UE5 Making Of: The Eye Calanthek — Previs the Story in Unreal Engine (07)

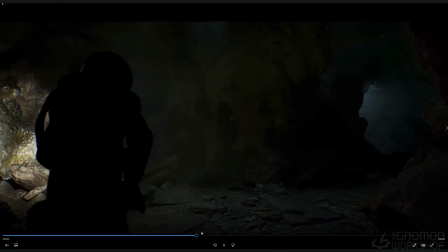We have the cave shot that we showed before that we lit later, and we changed the design and stuff a bit.
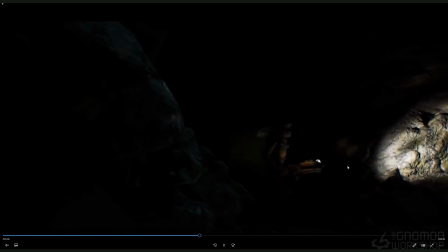And also a bunch of other cuts and angles in here.
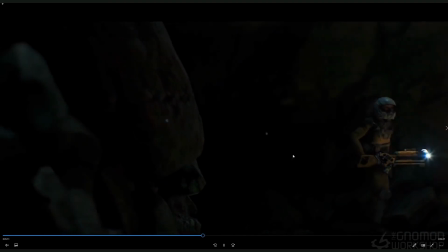Like this, the idea of this, the intention was this is the creature's POV, perhaps.
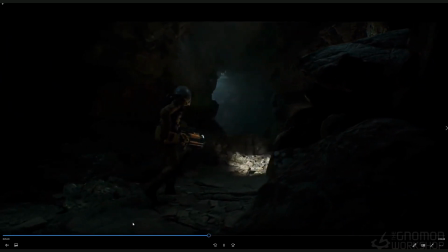It's interesting too, because you start to put this together, you start to realize what's important, what do you need, what becomes kind of distracting, and that was one of them.
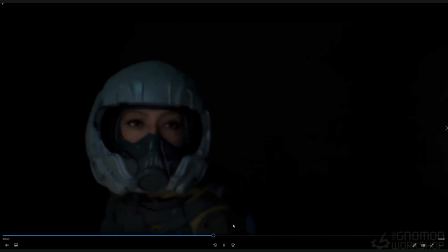So this was following her, similar to what we end up with.
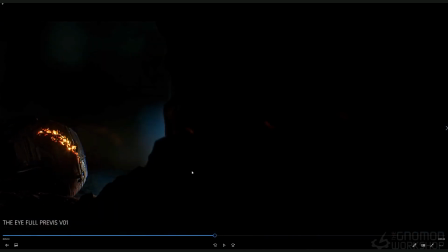That gets a little, see that cut there is a little weird too. So it's like, coming in from here and then all of a sudden coming in from here.
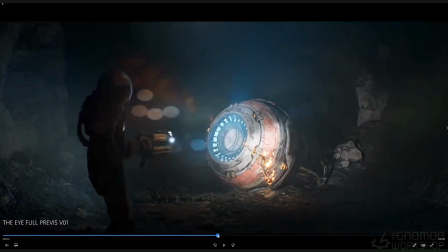It's like, it's very confusing. So we got rid of that angle altogether.
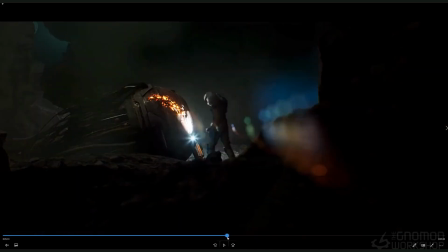So here again, we're starting to flesh out the story. I want to minimize this later on because I felt like, again, we're coming back here, but the idea is that this is creature POV.
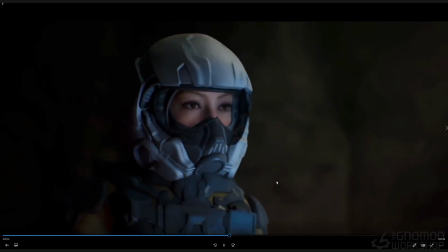Creature's over here hiding or something like that. We can hear it. There's something, but she's not aware of it.
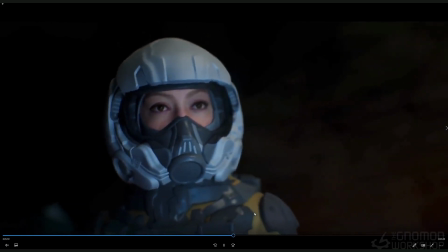This is her watching the clip, which is basically
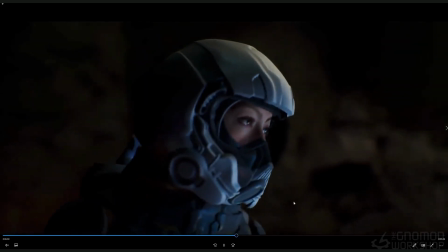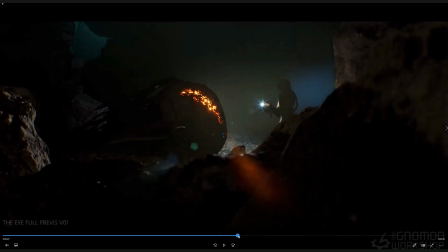which we hear more of anything, and we see later on. We show you a little bit, but it's like it's all distorted, so she can't make out the fact that it's actually her.
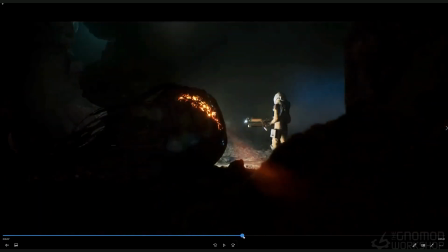Later on, that comes back to this.
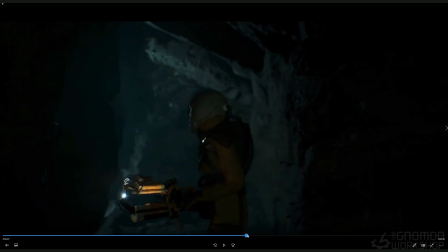All right, so she's hears something, she's being chased, and all this stuff was, working for us for the most part.
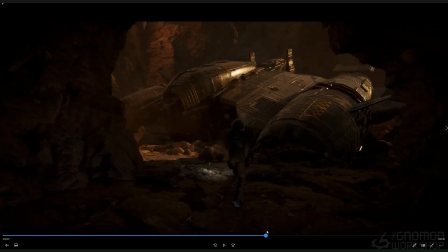But then, and then we see the ship. It feels, it's not as moody as where we went later on.
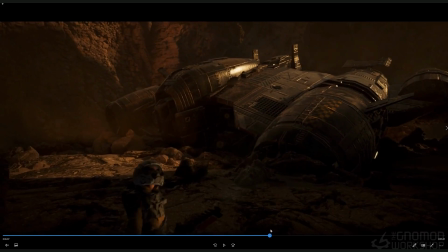It was like, it almost like you can see too much sky.
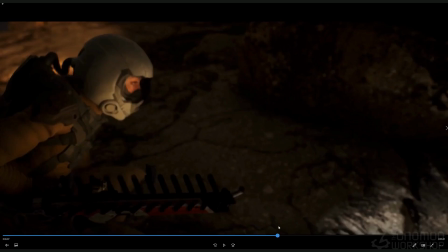So, where we were going later, and we'll talk about that in the final, is like, is that this
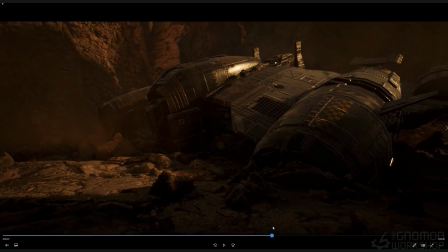whole planet can change time, whatever this life form is, and it's kind of a way of protecting itself from basically predators. And so it can also change time of rocks and formation.
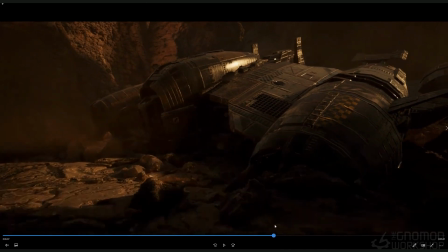So this whole thing, there's one, and it might be in one of these versions that I'll show you, is that it ends up becoming, we see it kind of engulf the ship itself and close up,
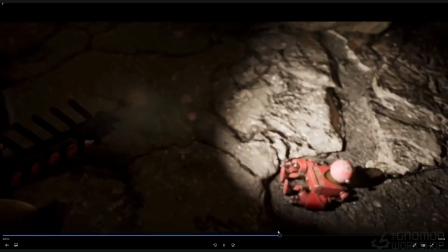and no sun's there. So this is her like looking around. She finds like the little robot, which later would change to Rex because she talks to Rex.
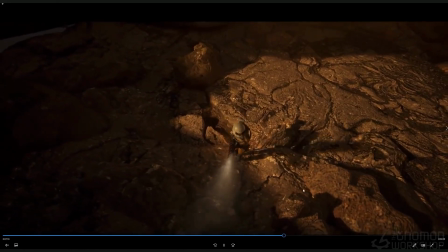So it made sense that it should be the Rex character.
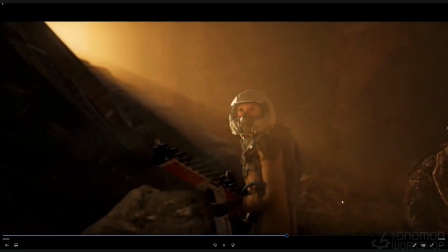And then it was like, this was a setup for the creature, and it was like, this is the first attempt of it.
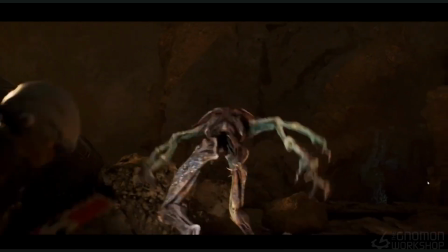It was too bright, and it's like, why wouldn't she notice it there?
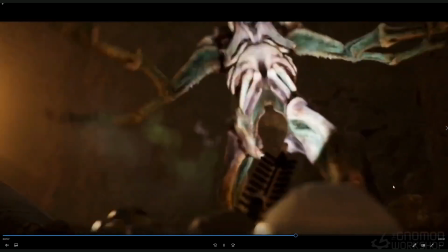And, this is the big fight, but that's her shooting it, but we didn't have the effect yet.
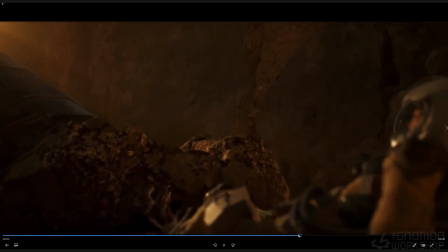But all this stuff, again, it helps tell the story. It's very, very important when creating
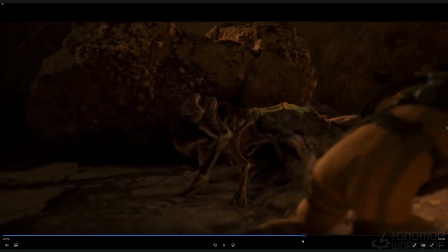the previs and working in this method, is that you're fleshing out what works,
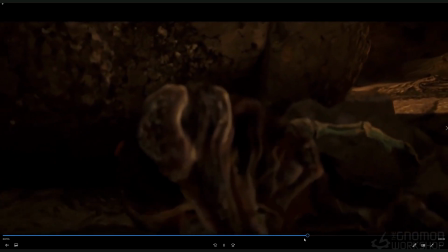what story, camera angles, how you tell your story, what the cuts are going to be,
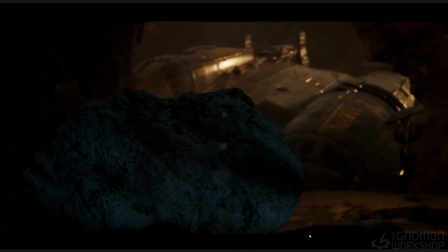and then that's the creature waking up, and then her like bailing.
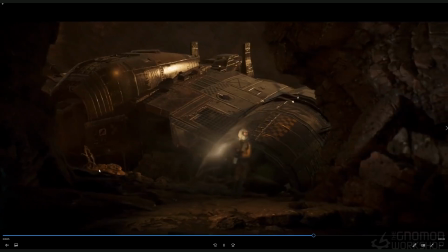It's like, I'm getting out, and you see the creature over there starting to lift up. She shot it, but it just stunned it.
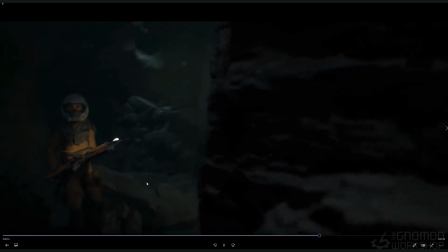Now she's trying to run to get out. She doesn't know where to go, but she hears it coming.
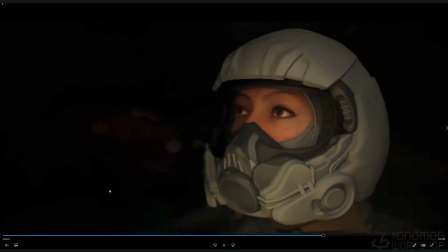So she hides behind this, rock, looks back. Is it coming?
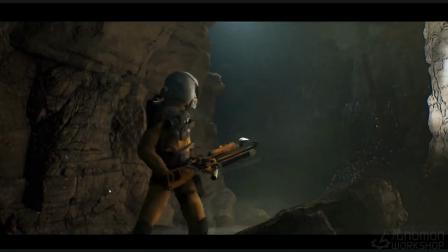Is it coming? Where's it? And then she takes off. And I realized that was kind of not necessary.
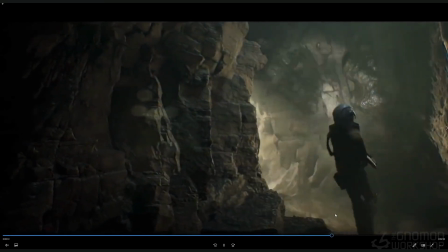So later on, I cut that out. Again, it's important to flesh all this stuff out.
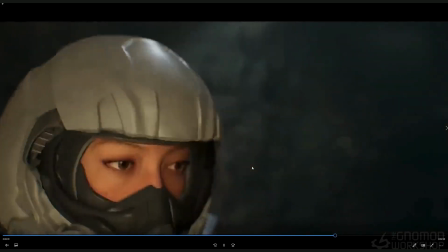So this is her running through, and a lot of these,
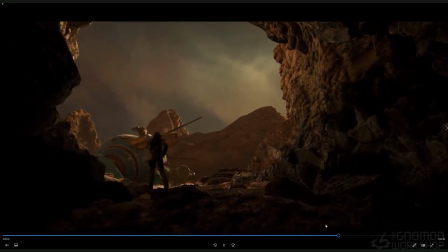finally finding the exit and going, it's like, okay, great.